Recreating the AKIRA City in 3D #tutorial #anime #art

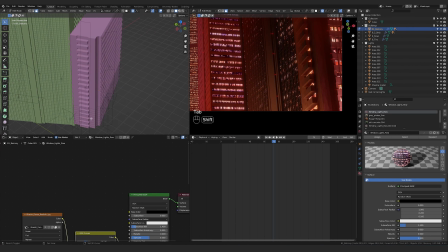[12:28]
That turned out really good. I think the balconies need to get pushed back a little bit.
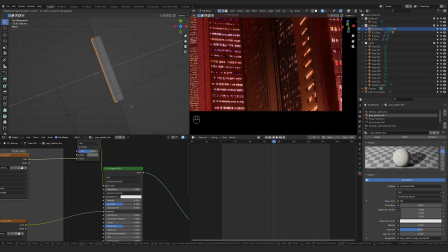[12:36]
Yeah, and that reveals more of the windows, which is important.
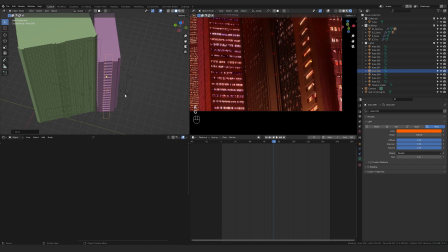[12:41]
It's also probably that the balconies are a different color. Like actually, that's why.
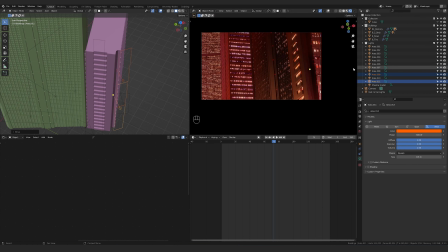[12:46]
Ooh, I like the darker it gets. I kind of like that.
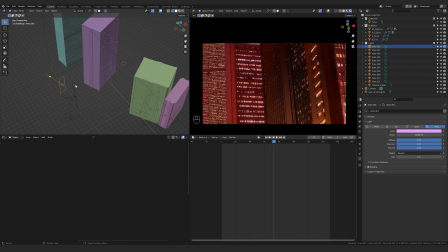[12:51]
Now we just need this last part in the back. That's definitely got to go there. This really bright light. Let's make that a bit bigger.
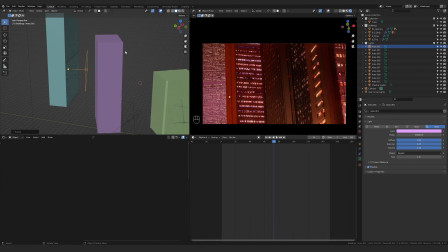[13:04]
Rotate it. Yeah, the lights are a little bit more muted in the original version, but I like how intense they are in our version. Like that.
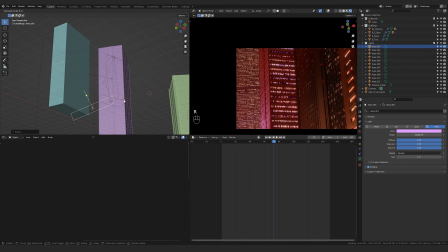[13:18]
Ooh, you know I love that right there. And I'll need to add I'm gonna keep that.
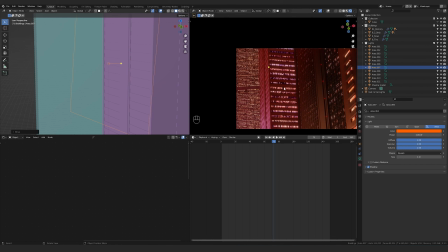[13:23]
Yeah, and this is why I like also the shadow maker, because it's like you want the buildings to be darker up top because less of that street light is reaching it.
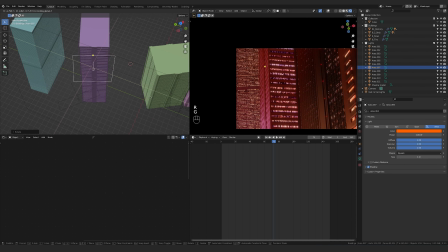[13:31]
With just how the scene is set up, it's not happening naturally, so we have to kind of force it.
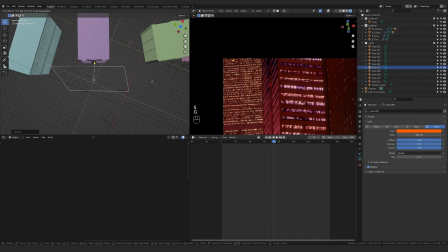[13:35]
I like how it looks, because when it's dark like that, that's what kind of gives us the like cell shaded look, but it's also a little too strong.
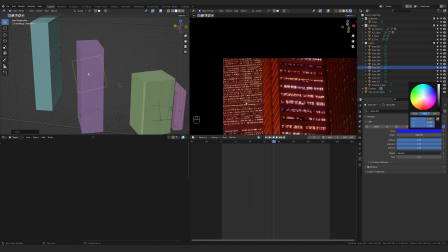[13:44]
I think it's kind of playing against us. Whoa. Never mess with changing the colors up too much, but it's interesting how it works. Maybe this is too strong, I don't know.
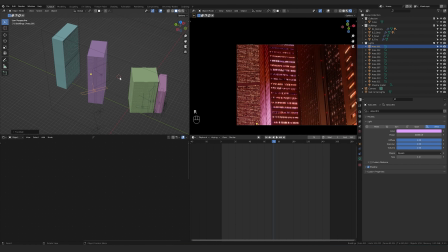[13:59]
I think it might be too strong, but I do like it. I just like how it's slightly different colors. Again, like I've been getting comments like, this is not exactly it, and like it's okay.
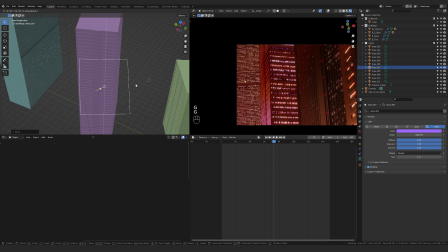[14:10]
I'm not trying to replace. I don't think it's better like than the original.
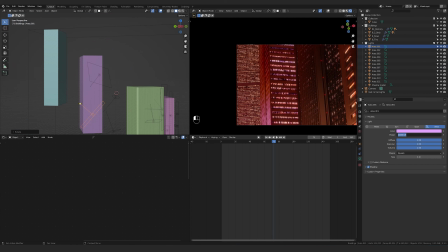[14:16]
Like this is just my own thing, okay? I think I need to bump this down. It's just too strong. Yeah, I think that's what it is. It's canceling out the shadow because it's just so damn strong.
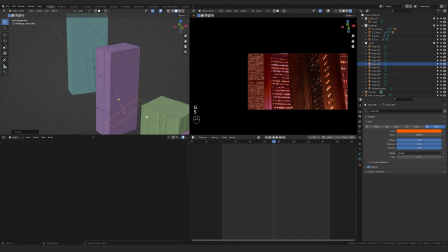[14:26]
But it does need to get really close like that. This one is definitely requiring a lot more lights than the previous scene somehow.
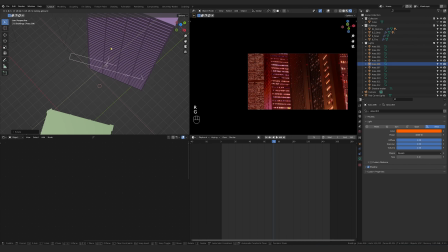[14:34]
I don't know how. Maybe I'm doing too much, but this one is requiring a lot of lights.
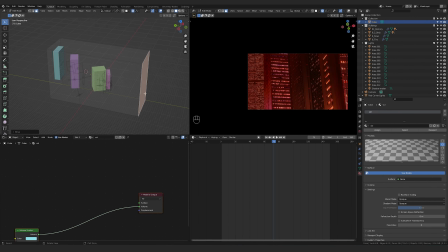[14:39]
So how much of the camera is in the volume is also impacting the overall like saturation of it. So you can see like if I move it back, or wait, Like if I move the volume back, it becomes brighter, and like the volume is like absorbing more of the light. So maybe I'm just trying to see if that can factor in.
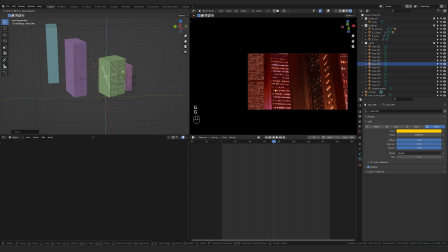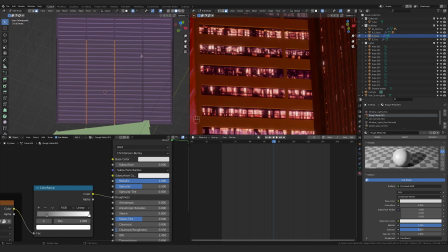[15:05]
I just need these like little faces in the front. I want to pull them out a little. Ooh, there we go. That's kind of what I want. Yeah, I just want to pull them out so that they cast a little bit of a shadow there, and that's kind of working.
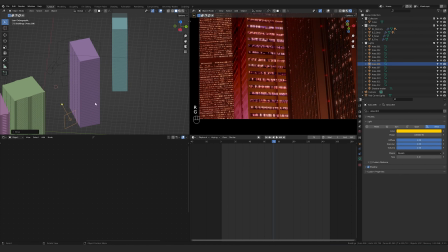[15:19]
It's like when you're making art, if one thing's, you can be in a flow and things are like looking good and you're getting the results that you want,
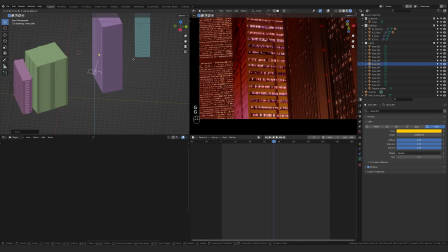[15:28]
and then at the moment you get something that you're not really feeling, you're like, this whole thing is at risk at being a disaster. Even though like 90% of the stuff is working and other things are working and you have nothing to worry about.
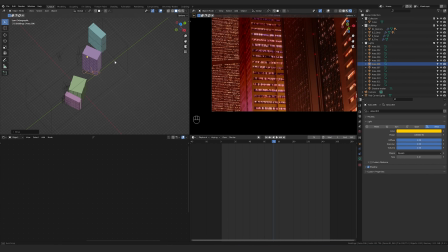[15:42]
I'm not saying everyone feels this way, I feel this way. Like one thing is not working and I'm like, oh no, and I just fixate on that.
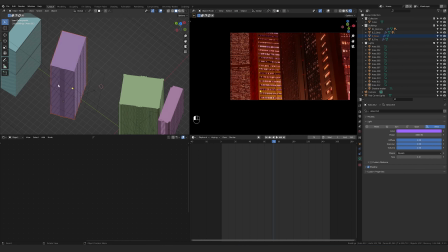[15:48]
Yeah, there's just a lot going on in this building specifically. It's like really dark up top, and then I think the material might be dark too.
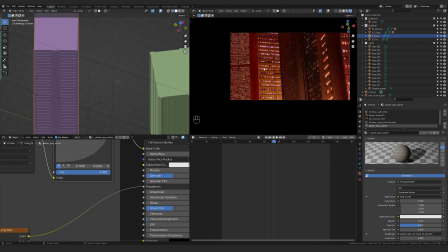[15:56]
Maybe I need to replace it with the darker variant. Maybe make it smaller even, just to get like more.
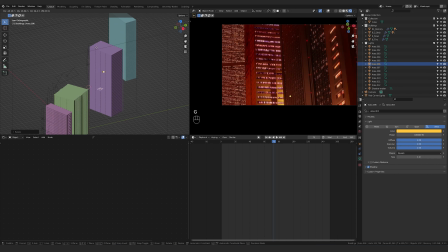[16:05]
Yeah,
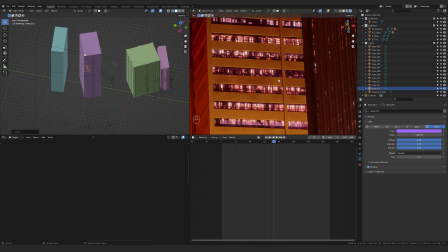[16:09]
there we go. That's looking about as good as it's ever gonna get.
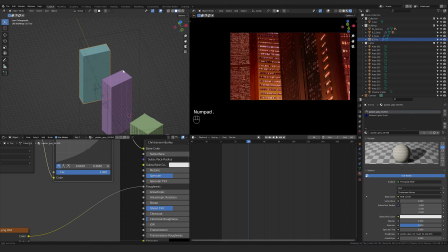[16:12]
And then this is the last one, and it is just a dense thing.
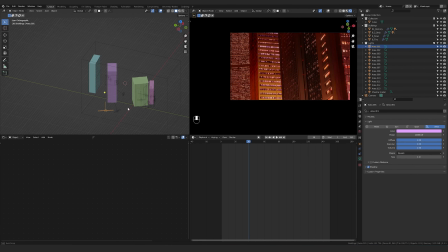[16:21]
What's this light looking like? Okay. Yeah, that's what we want, that light.
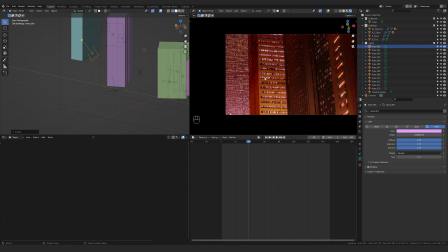[16:28]
That's it. Like the first couple times I did this, I really wasn't trying to replicate the lighting exactly.